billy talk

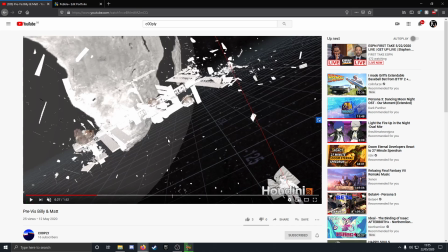Moving on to other changes I want to personally make into the scenes before we finally submit it, relates to this scene.
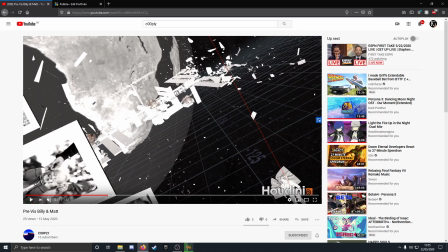The point of this was to sort of show pictures of the astronaut's child, the time they spent together, which would come floating in, which would then trigger like another flashback section to where the astronaut was alive.
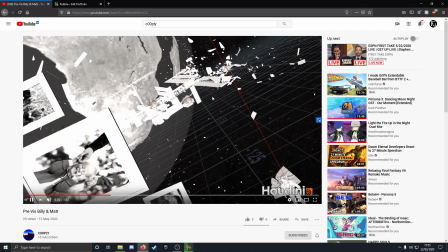These pictures just sort of float into frame without any purpose and just stop,
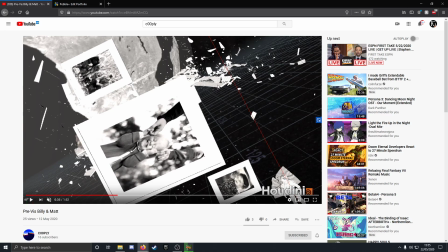as well as taking way too much focus from the background, which seems to stop moving, so that's something weird that's happened there that I need to change. But I'm aiming to animate all of these pictures to be a bit more random and sporadic in their movement,
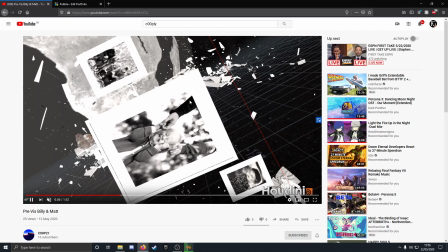instead of just casually floating into the screen and then stopping.
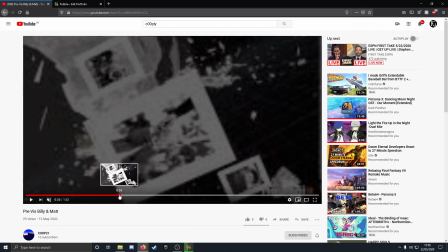But yeah, so I think that's something that could be changed, and once I do,
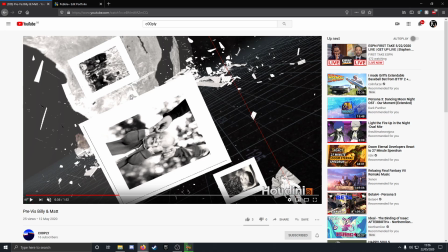I think I'll be happy with it, and then it could be rendered for a final piece.
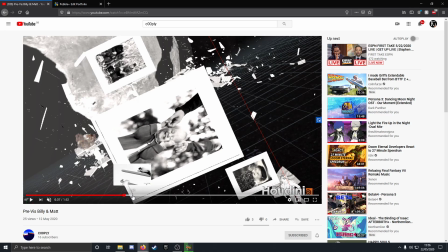Something that I'm happy with in the time frame that I made with the resources I've got relates to this climbing
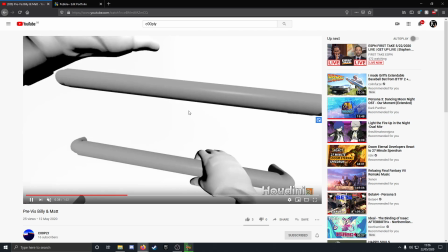situation of this astronaut.
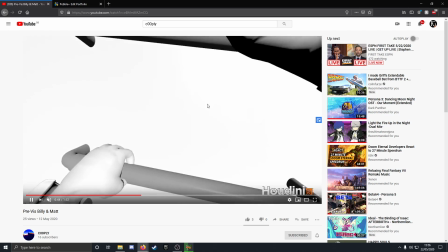So obviously, making a climbing simulation where there's like animation in the character's hands and
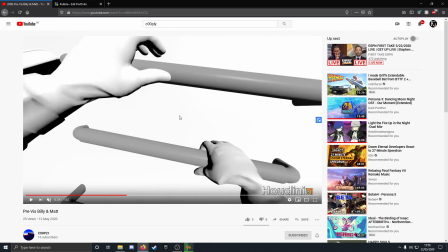stuff like that is going to be very difficult without access to mocap suits that have sensors in the hands, Maya, which I would mainly use for rigging and keyframe animating on characters,
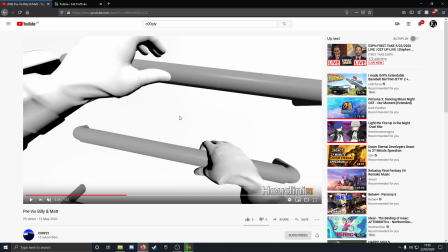which I don't have access to currently due to hardware limitations, and stuff like that.
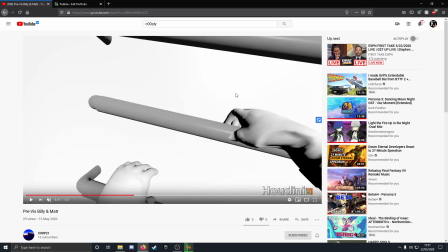So I used assets that I gathered from Mixamo, which is a website that allows you to get models and sort of animations for those models,
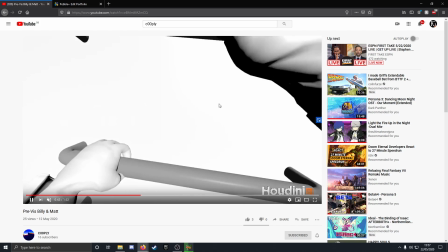and brought them into the scene with some handlebars map modeled and sort of lined it all and synced it all up,
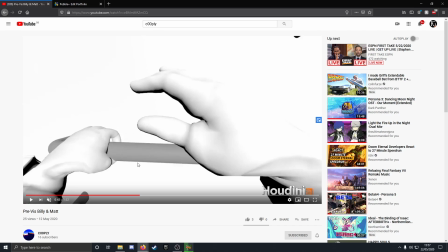as well as time warping the
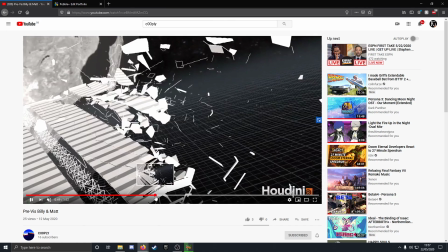animation itself to make it slower for space, obviously, because the normal ladder climbing animation was
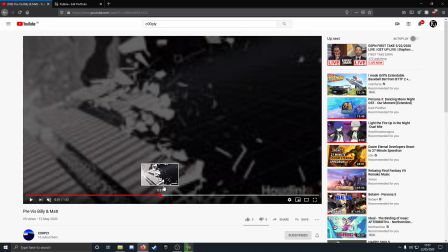it was way too fast for being in space. And then also took advantage of the end of the animation by setting it in first person,
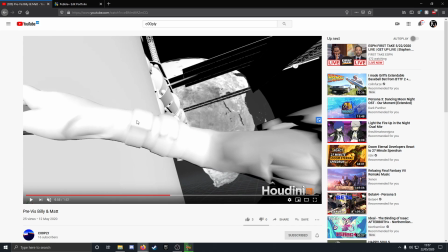so I could have the character look to the side to stare at the Earth to sort of appreciate its beauty. Right now, because obviously there's only a certain amount of frames of a animation that's preset.
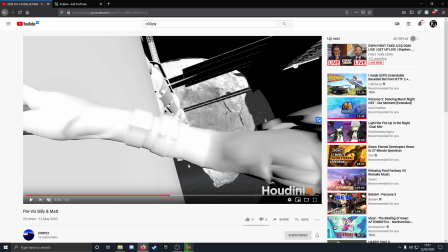So if I had it as third person, I didn't have the camera as the person's head, they would just awkwardly be chilling space and they'd have no purpose. Whereas here it looks like they're like sort of hanging off, appreciating the view. So I think I made a really good workaround based on the assets and sort of available stuff we had with us.
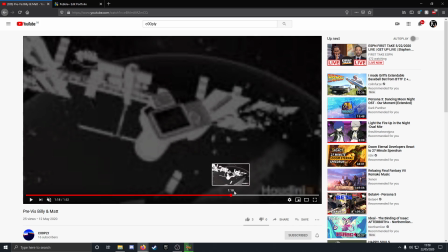Moving on to the last things I sort of did.
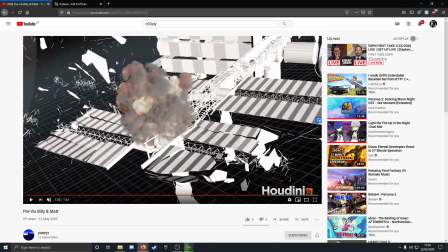So again, we've got close-ups of all the simulation work I've done, the fractures, obviously, got the nice variation, got little parts of the beams, we've got big parts of the solar panels.
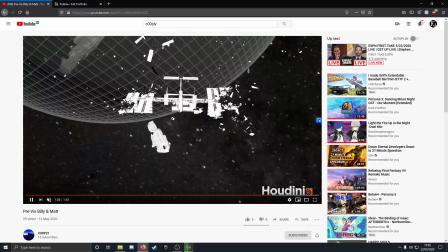We've got the explosion simulation that I've done,
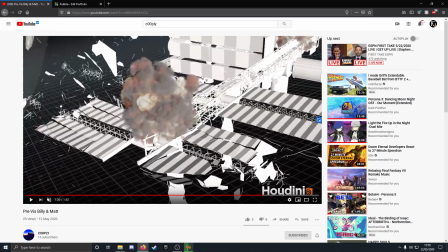which is actually 3 separate pyro simulations all combined into one to sort of give it the sort of a big, well, just to make it look like a big explosion, because obviously in space, if an explosion is going to happen, it's going to be short and fast, 2 seconds max,
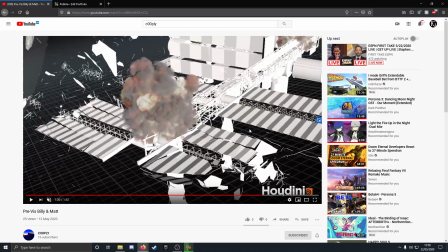and this being like a very slowed down, sort of almost freeze frame version of our scene, because it's all in reverse slow motion. I just think this works really well. It gets across the size and volume of the explosion and sort of the actual devastation that's being caused on here.
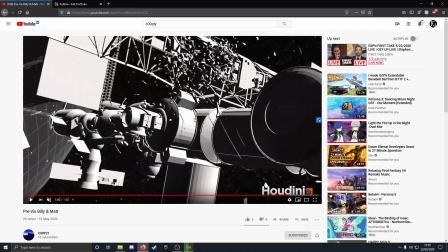And then we've just got more scenes with the astronaut climbing and the blacking out and stuff.